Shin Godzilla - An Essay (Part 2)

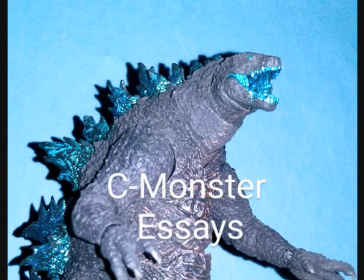(0:20)
Hello everyone, I am your host, the Sea Monster, and welcome to part 2 of my essay video series on Shin Godzilla.
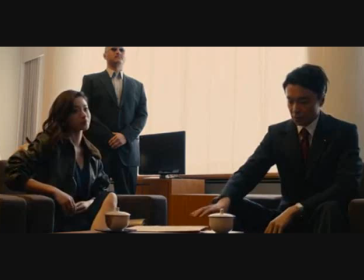(0:29)
Back in part 1, we went into how the story and character work turned out in the film,
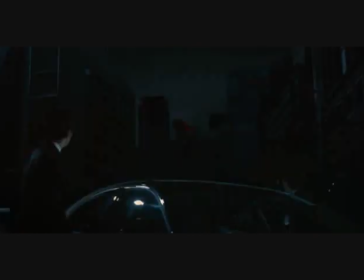(0:34)
so now let's get into how the film does in the visual department, from cinematography to editing to special effects.
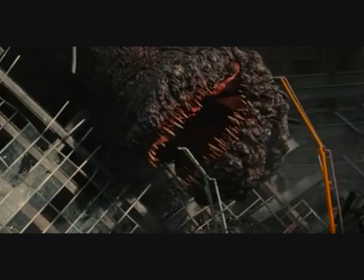(0:42)
So let's get right into it.
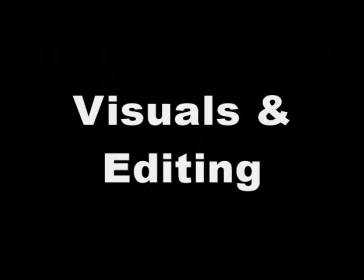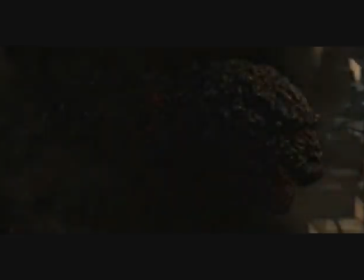(0:50)
So usually I jump right into the special effects, such as ones involving Godzilla,
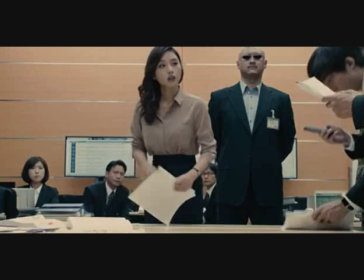(0:55)
but I wanted to go over the editing first, as it's a pretty curious case in regards to this movie.
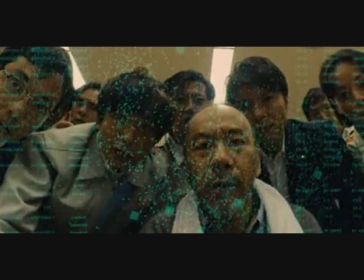(1:03)
The editing in Shin Godzilla is pretty strange, and I shall get into why that's the case.
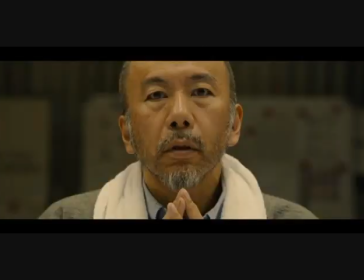(1:08)
But first, a little bit of story time about how my first experience with the film was affected by a certain bit of editing.
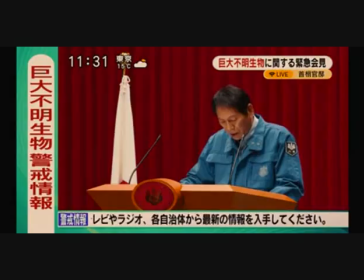(1:15)
The first time I watched the film,
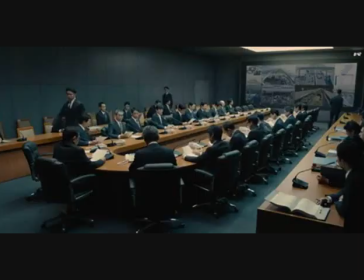(1:17)
there was such an abundance of subtitles intended to introduce us to the numerous characters and locations that it became very distracting.
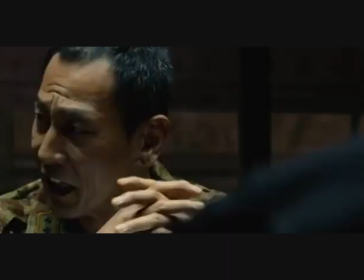(1:25)
Granted, the only available version that I was able to watch at the time was the original Japanese version, and it was without English subtitles.
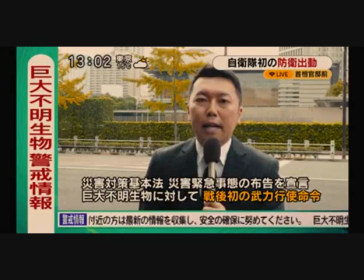(1:33)
I wasn't able to find any other version at the time, so I had to settle with this.
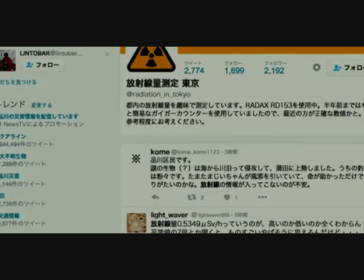(1:37)
But there was still so much text overlaid in some scenes, and so frequently,
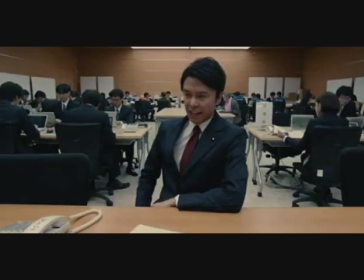(1:42)
that it became a frustrating endeavor as it was constantly taking me out of the movie.
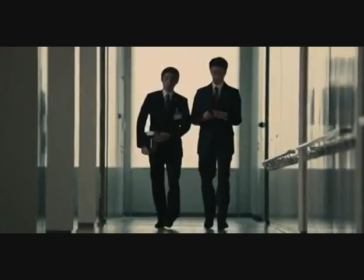(1:48)
Keeping people informed on who's who and what's going on is one thing.
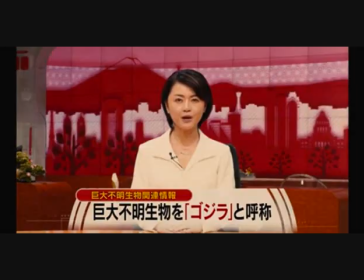(1:51)
In fact, on-screen text has been considered to be rather useful as a way to provide context to the audience,
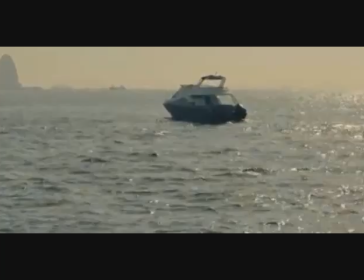(1:58)
so that they can know what's going on in the story as well as where they are in the story.
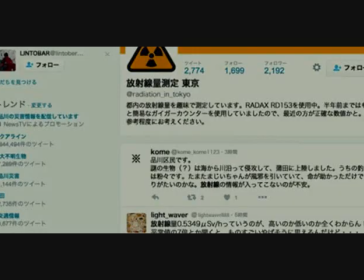(2:03)
But to constantly flood several scenes with text to where a viewer would have to rewind and pause in order to catch it all can be a major inconvenience for a good number of people,
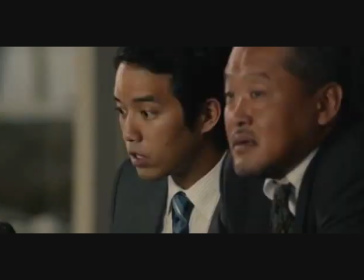(2:14)
thus affecting their overall experience.
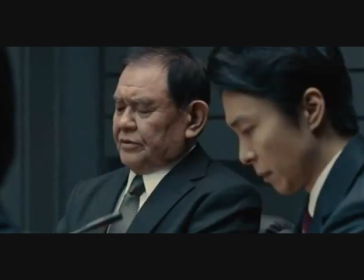(2:16)
In fact, having the film present all of its various characters with text is rather redundant when dialogue would have sufficed, or heck,
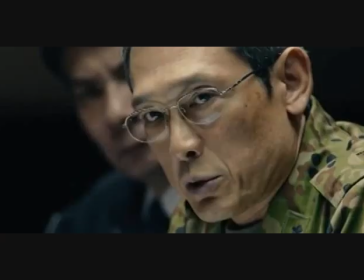(2:25)
even how certain characters like some military commanders and what they say and
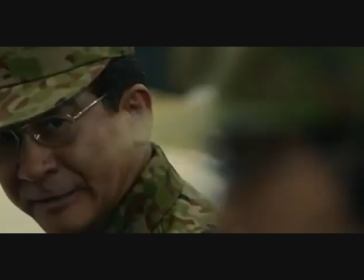(2:29)
the jargon in which they speak can give us enough of an idea of who they are, at least in a general sense.
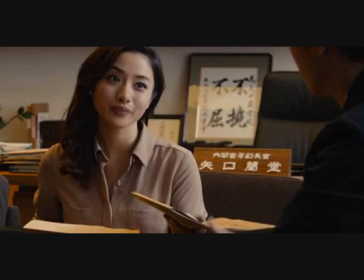(2:36)
As it is, though, the way the film introduced its characters via text, at least in the version that I saw in my first watch-through,
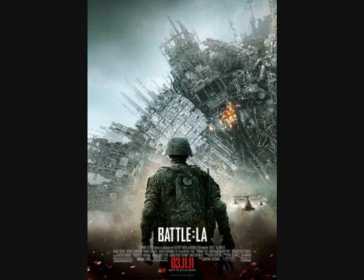(2:43)
was akin to Battle Los Angeles, where that film introduced us to its soldier characters whom we'd be following for its duration,
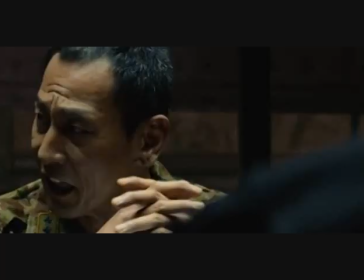(2:51)
with text on screen,
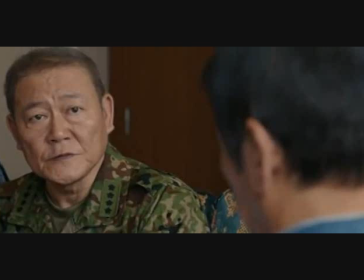(2:53)
laying out their biographies to us when simple dialogue exchanges would have been enough, and perhaps even more clever.
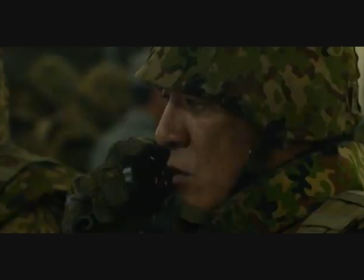(3:00)
Thankfully, though, when I watched Shin Godzilla for a second round, not only was it without subtitles as well as with very little text overlaid,
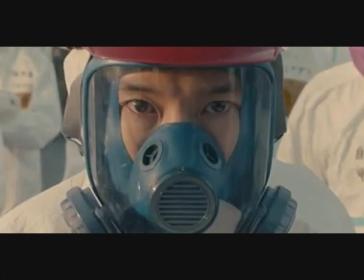(3:08)
but it was also dubbed, so I was able to get a less frustrating experience out of it at least.
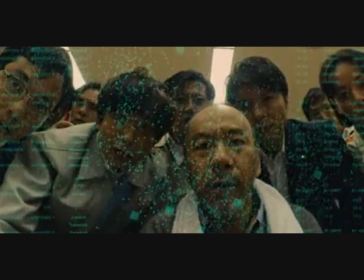(3:14)
That being said, there is still certain strange decisions that were made when it comes to text overlays.
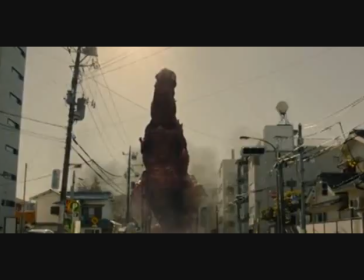(3:20)
Strange decisions that I've considered to be as such that have carried over from my first watch through into the second.
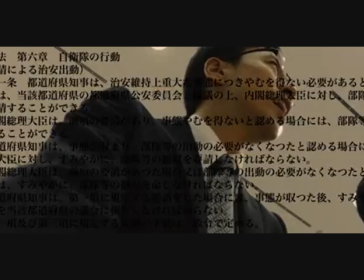(3:27)
A good example would be a scene where various characters discuss how to go about quelling Godzilla's initial attack despite him being technically considered as unarmed.
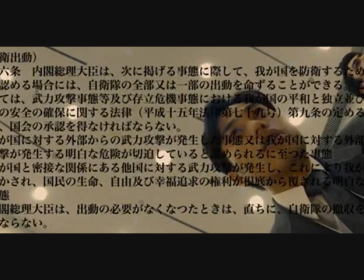(3:37)
It's very apparent that it's a list of articles intended to set up various guidelines for the Japanese government to follow/consider in order to properly make certain decisions. However, not only is there so much of it that it can be hard to follow for some viewers,
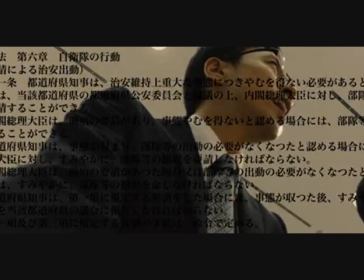(3:53)
but it's all in black text, and some of it is obscured by certain things in the scene which the text is placed in,
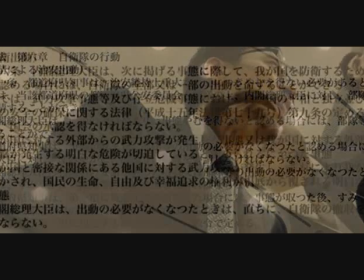(4:00)
such as parts of people's suits and ties.
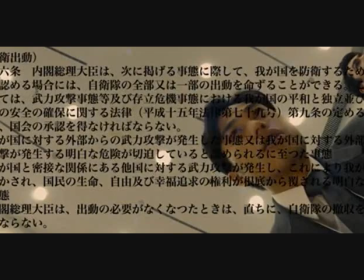(4:03)
I understand that this is intended to try to help the viewer understand how these proceedings work, or heck, even sort of understand how crazy, complex,
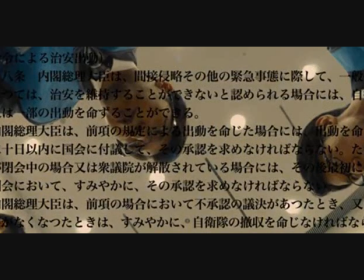(4:11)
and convoluted all these guidelines are,
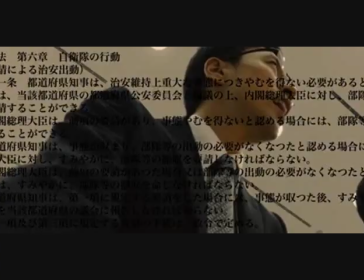(4:13)
but this text is still made totally redundant by the characters outright discussing the articles and legislations,
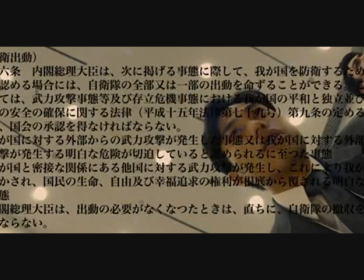(4:21)
what they are, and showcasing how these articles are preventing these people from being able to do anything about Godzilla's attack immediately.
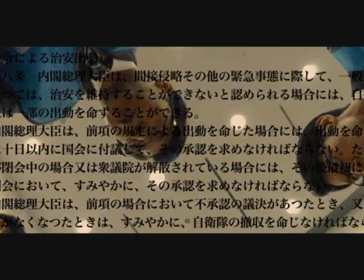(4:29)
Also, if this black text is meant to be a tool for educational purposes, then why are parts of it overlaid over black clothing?
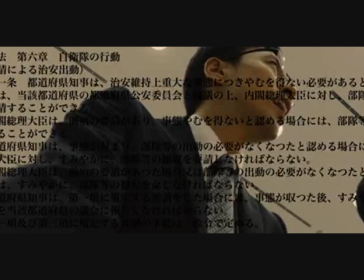(4:37)
Sure, the text has to go somewhere,
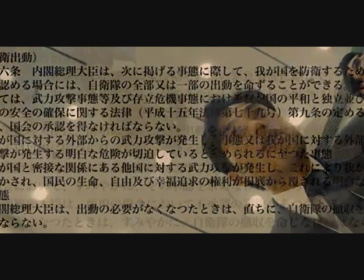(4:40)
but why not just limit the text to certain key points and have it placed strategically in spots or stylized in a way where it can be readable?
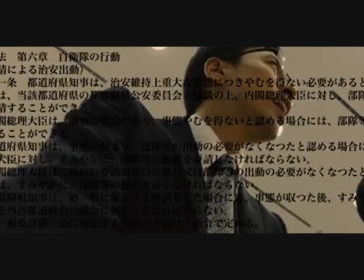(4:48)
Or better yet, why have these shots and the text there in the first place?
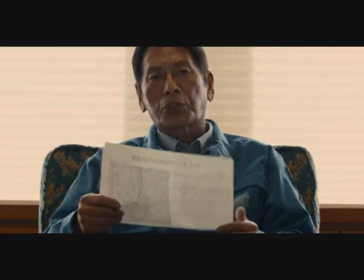(4:55)
Why not just set up a camera on some sheets of paper that these articles are written on and have the dialogue overlaid in the shots themselves?
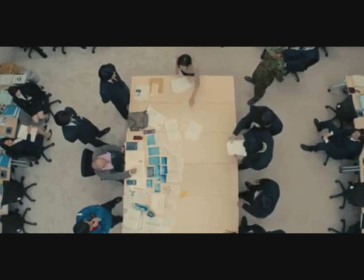(5:03)
That way,
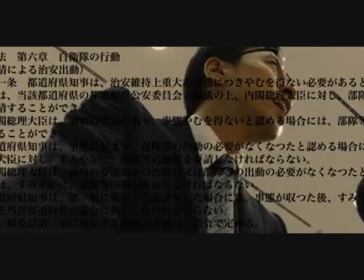(5:04)
there could be a sense that there are characters looking over pages upon pages of articles and legislations to try to figure out a certain course of action.
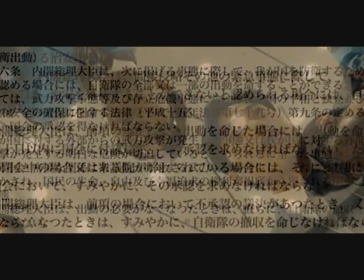(5:13)
This comes off as an attempt to add style to the film where it's not even necessary and where it's even jarring. But
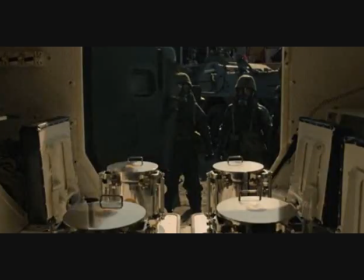(5:20)
this isn't the only instance where the film adds some style that makes certain scenes come off as jarring.
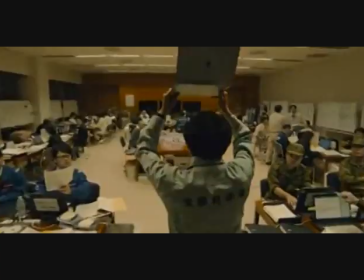(5:25)
There are scenes like the one where Yaguchi and company are observing the coagulant formula,
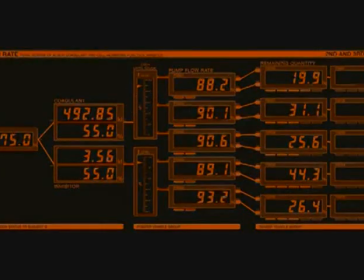(5:30)
which would be used for the climax of the film later on a laptop.
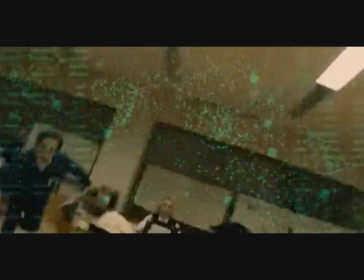(5:34)
And this scene is shot from the POV of the laptop, while the formula is on screen and inverted.
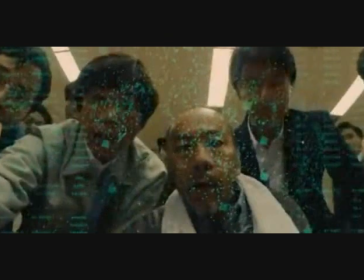(5:41)
It's not a problematic moment in that it hurts the film in a significant way, but it's rather jarring,
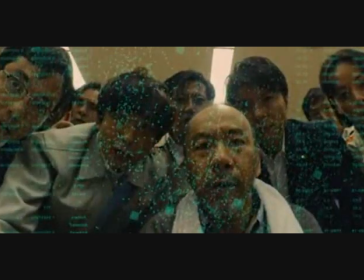(5:47)
and it's pretty clear that the filmmakers wanted to present this scene in a more dynamic way than if it was just plainly shot.
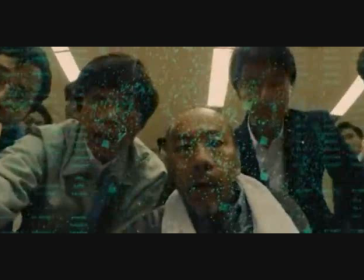(5:54)
There's a sense of transparency in how they wanted the scene to be executed in a particular way
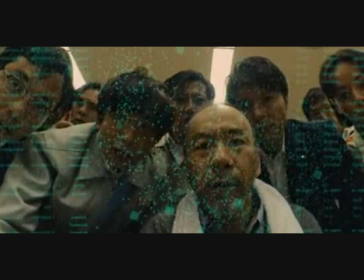(6:00)
without putting much thought into whether or not it would add much of anything to the scene itself.
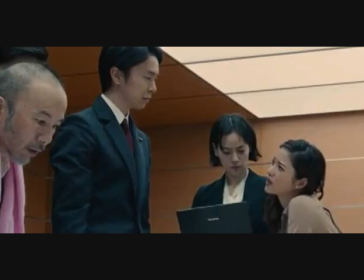(6:05)
Again, not a huge deal or anything, just a bit curious, that's all.
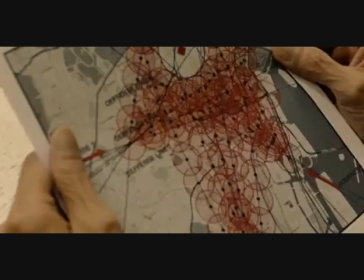(6:08)
What it all boils down to in regards to the editing in Shin Godzilla is that it's all style over substance.
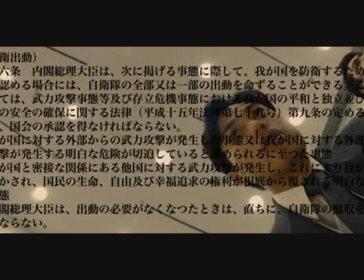(6:15)
Not much rhyme or reason, or even a strong sense of purpose going on with some of these stylistic choices that are done in the film here and there,
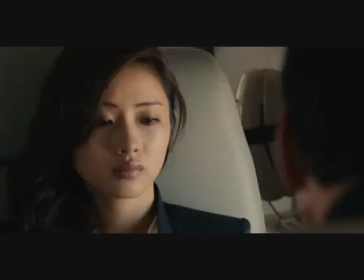(6:23)
but basically it's there to spice the film up when it's rather lacking in terms of proper substance such as story and characters.
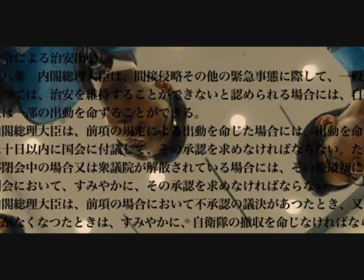(6:32)
Anyway, enough about overlays and subtitles and style and all that. Let's get into other aspects in how the film is put together visually.
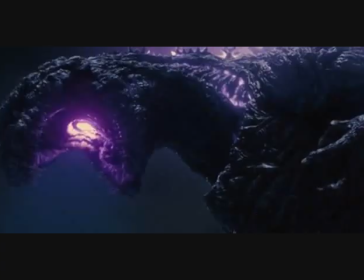(6:40)
So when it comes to how the visuals for the Godzilla segments are done, I will say that this is where I'm going to be lending some credit to the film.
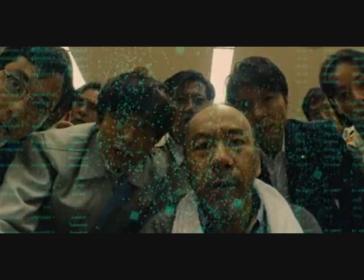(6:48)
Let's get into those, shall we? For as much as I question and even criticize certain decisions made regarding how some of the human characters' scenes were shot,
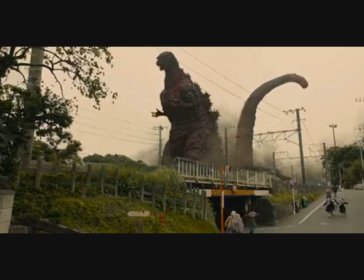(6:56)
Godzilla's scenes are shot very well. There are several moments where the cinematography fully emphasizes the sheer size of Godzilla,
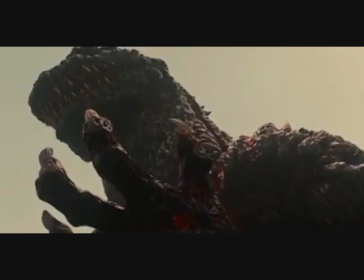(7:05)
and the way the CGI is used to depict him is done well enough where it's almost like he's actually there.
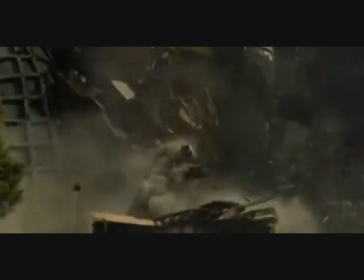(7:11)
And all those elements come together rather nicely in order to give us some visually splendid imagery.
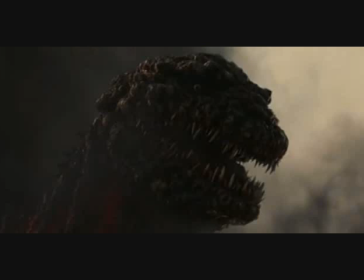(7:17)
Even for a film where the CGI may seem to be a bit subpar in comparison to what we see in Hollywood these days,
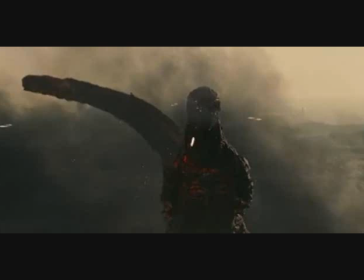(7:24)
it's still rather impressive. Even as someone who doesn't personally care for Godzilla's design all that much, like really throughout this movie,
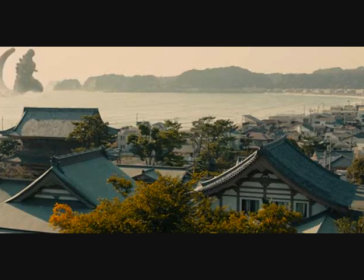(7:33)
I can say that there are even some shots in this film where he looks kinda scary.
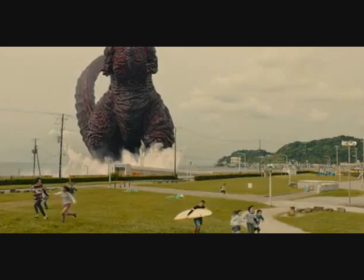(7:38)
When Godzilla makes landfall in his most prominent form, there are several shots where he is shown at a distance,
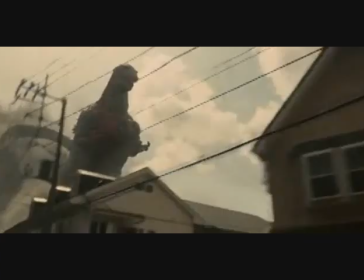(7:45)
as well as even shots such as one from the perspective of a car driving by as he walks along.
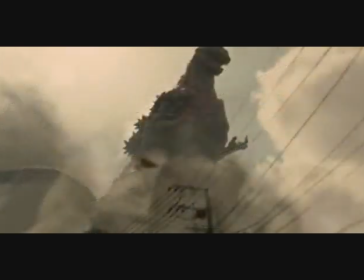(7:51)
Swap Godzilla out with something like a tornado,
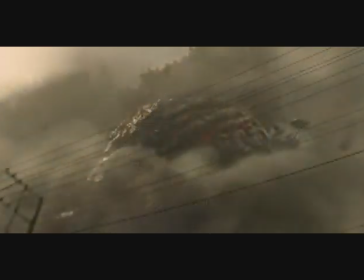(7:53)
and it could make for some of these shots to be pretty terrifying because of how almost realistically he is portrayed in this sequence.
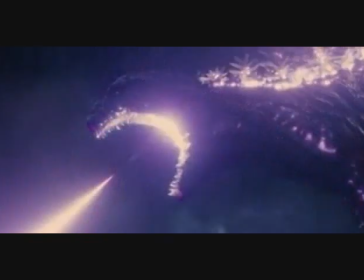(8:01)
The scene depicting Godzilla's first firing of his atomic breath, aka the Who Will Know scene, is especially striking on a visual level.
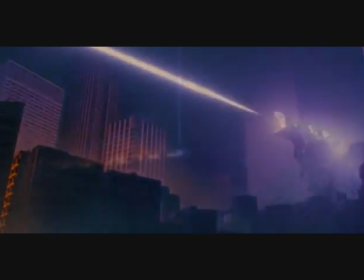(8:10)
Having the scene take place at night while contrasting the darkness of Tokyo undergoing a blackout with Godzilla's
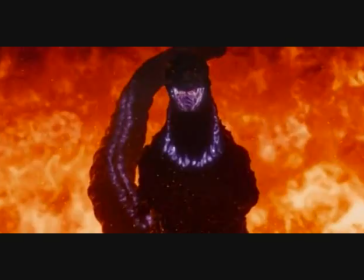(8:17)
scene of fiery carnage really lends to the ominous and almost apocalyptic tone of the sequence itself.